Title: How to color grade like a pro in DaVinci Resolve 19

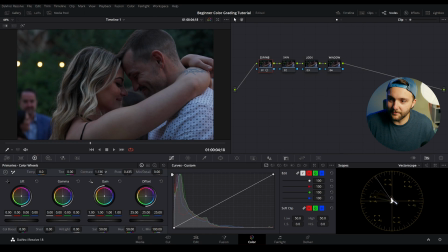If we increase the contrast, you can see that the image starts to become darker, but the lights are starting to get a little bit brighter. This is identifying that we're using contrast to increase the darks of our image and start to form it into the place it needs to be.
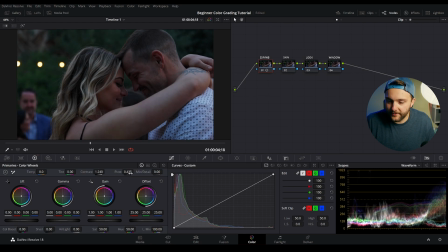Since we've already added a little bit of contrast to our image, we can use pivot to actually move where the center point of that contrast is being affected. So if we turn our pivot to the right, you can see it lowers. If we turn it to the left, it gets brighter.
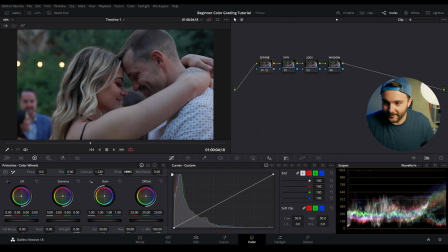And that's starting to look a little bit better.
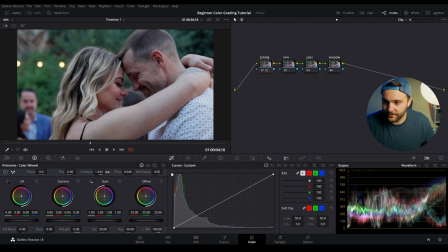So if I kind of massage this a little bit and keep adjusting, then just using contrast, we can actually get this to a pretty dang good spot. And again, I'm paying attention to my waveforms here to make sure nothing is too dark or too bright. You want everything to be in the center and be in a good spot so that everything is balanced.
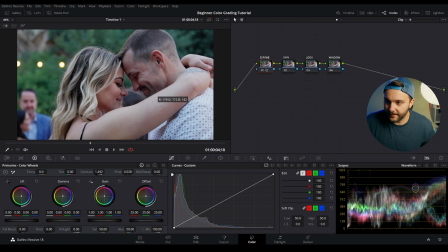Now that looks pretty good just using the contrast and pivot tool, but this is where lift gamma and gain come into play. I can already tell that my blacks are looking a little interesting and my mid-tones are starting to lose saturation. So with our lift tool, we can adjust this to add a little bit more of those blacks there.
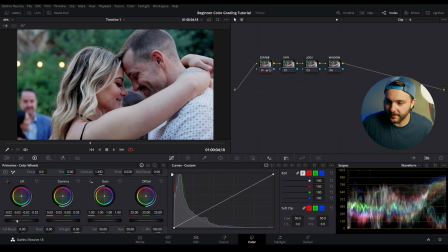And then our gamma we can use to adjust them back so we're not crushing things. And then my gain, I'm gonna lift a little bit until I'm almost peaking.
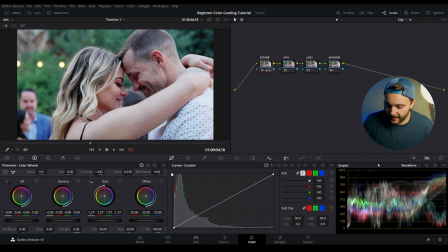You see that now we're in a lot more contrasted of a space. If I hit control D to disable that node,
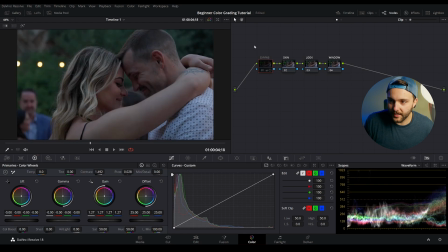you can tell this is where we started and this is where we ended up just doing contrast, pivot, lift, gamma and gain.
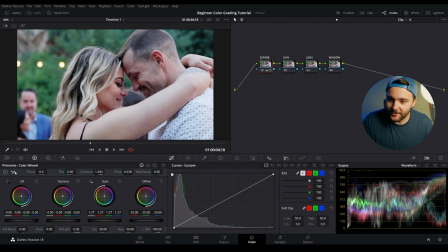White balance is extremely easy. There's two ways you can do it if you have any white in your image. So his shirt right here seems pretty white. I vaguely remember it being somewhat blue. If it is white, we can come to our white balance picker right here and we can select the white portion of the image.
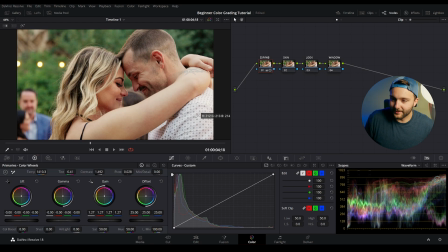But I don't love how that looks. That made it extremely yellow. so I'm gonna control Z that and come back and I'm just going to adjust it myself so if we use these sliders here with the temp and tint you can see they change a little bit if I go away to the right it gets super warm way to
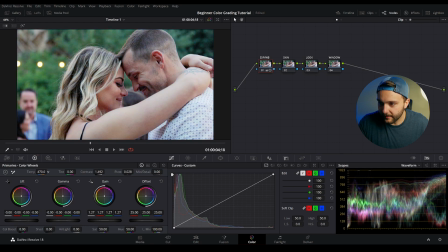the left to get super blue okay so if I come back here I really want to bring the warmth back into their skin tone so I'm going to kind of pull that until I think it's at a good spot but then I'm going to adjust my tint because it kind of looks a little green so I'm going to bring the magenta back in pretty good that's a that's a good place to start I think we're pretty much white balanced at this point
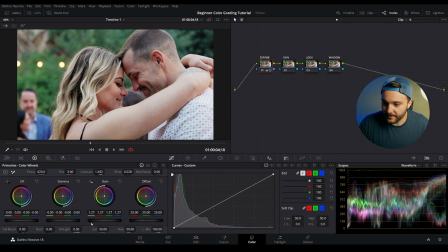just doing those small adjustments you can see that down on the bottom section here there's this little master wheel for saturation and we're just going to increase that to the right you gotta be careful there because if you go a little too far then their skin tone starts to look a little too weird so I'm gonna kind of like sit right there so now that we've got our exposure and white balance to a good place
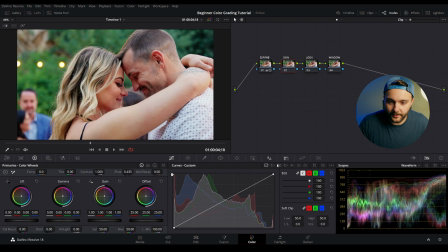let's start working on our skin tone I like to go to the custom curves tool here I'm gonna select hue versus hue and That's gonna bring up this page. If we select our reds, that's typically where most skin tone is identified. We come over to hue rotate, and we can move this around to adjust the hue of their skin tone.
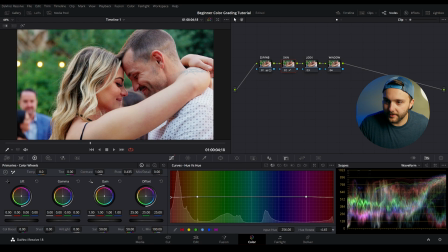And you can see that I can do a lot of crazy stuff with this thing. So with my hue rotate, I'm going to bring their skin tone back to where I think it should be. I'm not doing too much. All of this is minor adjustments. That's all color grading is, is just being very careful and doing minor adjustments to the image.
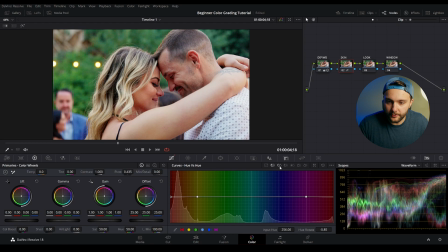I think that's a good hue to start with. We're gonna move from our hue versus hue due to our hue, it's just saturation. So if we hit this indicator right here, now we're in the saturation tool. So if we do the same thing and we select the reds, you can tell that we can increase and decrease the saturation. We're going to kind of just adjust this to a good spot and just be really careful not to go too far.
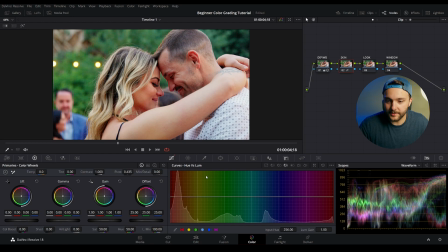I think right there's a good spot. Now you can also adjust the hue versus luminance. This is just the brightness of the skin tone in the image. So if we do the same thing, we can move this back and forth until we think it's at a good spot. I actually kind of like to increase the brightness just a little bit. Again, I don't want to wash them out too much, but that's starting to look pretty good.
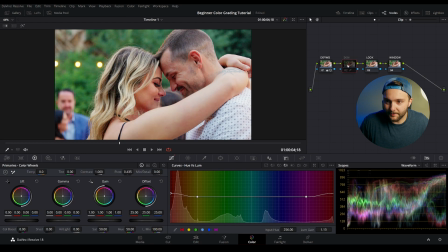You can see we didn't affect a ton but you can see how much that actually pops and brings out really the saturation the reds in the image. I also want to remind you guys that color grading is very very much a preference type of thing. Really it's how you perceive the image and how you want to make it look that's how it's going to turn out.
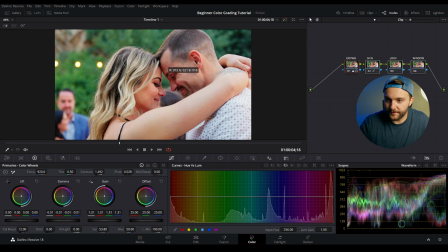Now as I've been working on this image I'm really starting to notice that there's a fair amount of noise that's showing up in the frame. You can see this a lot within his beard. Noise reduction is pretty simple. I'm just going to go over this real quick.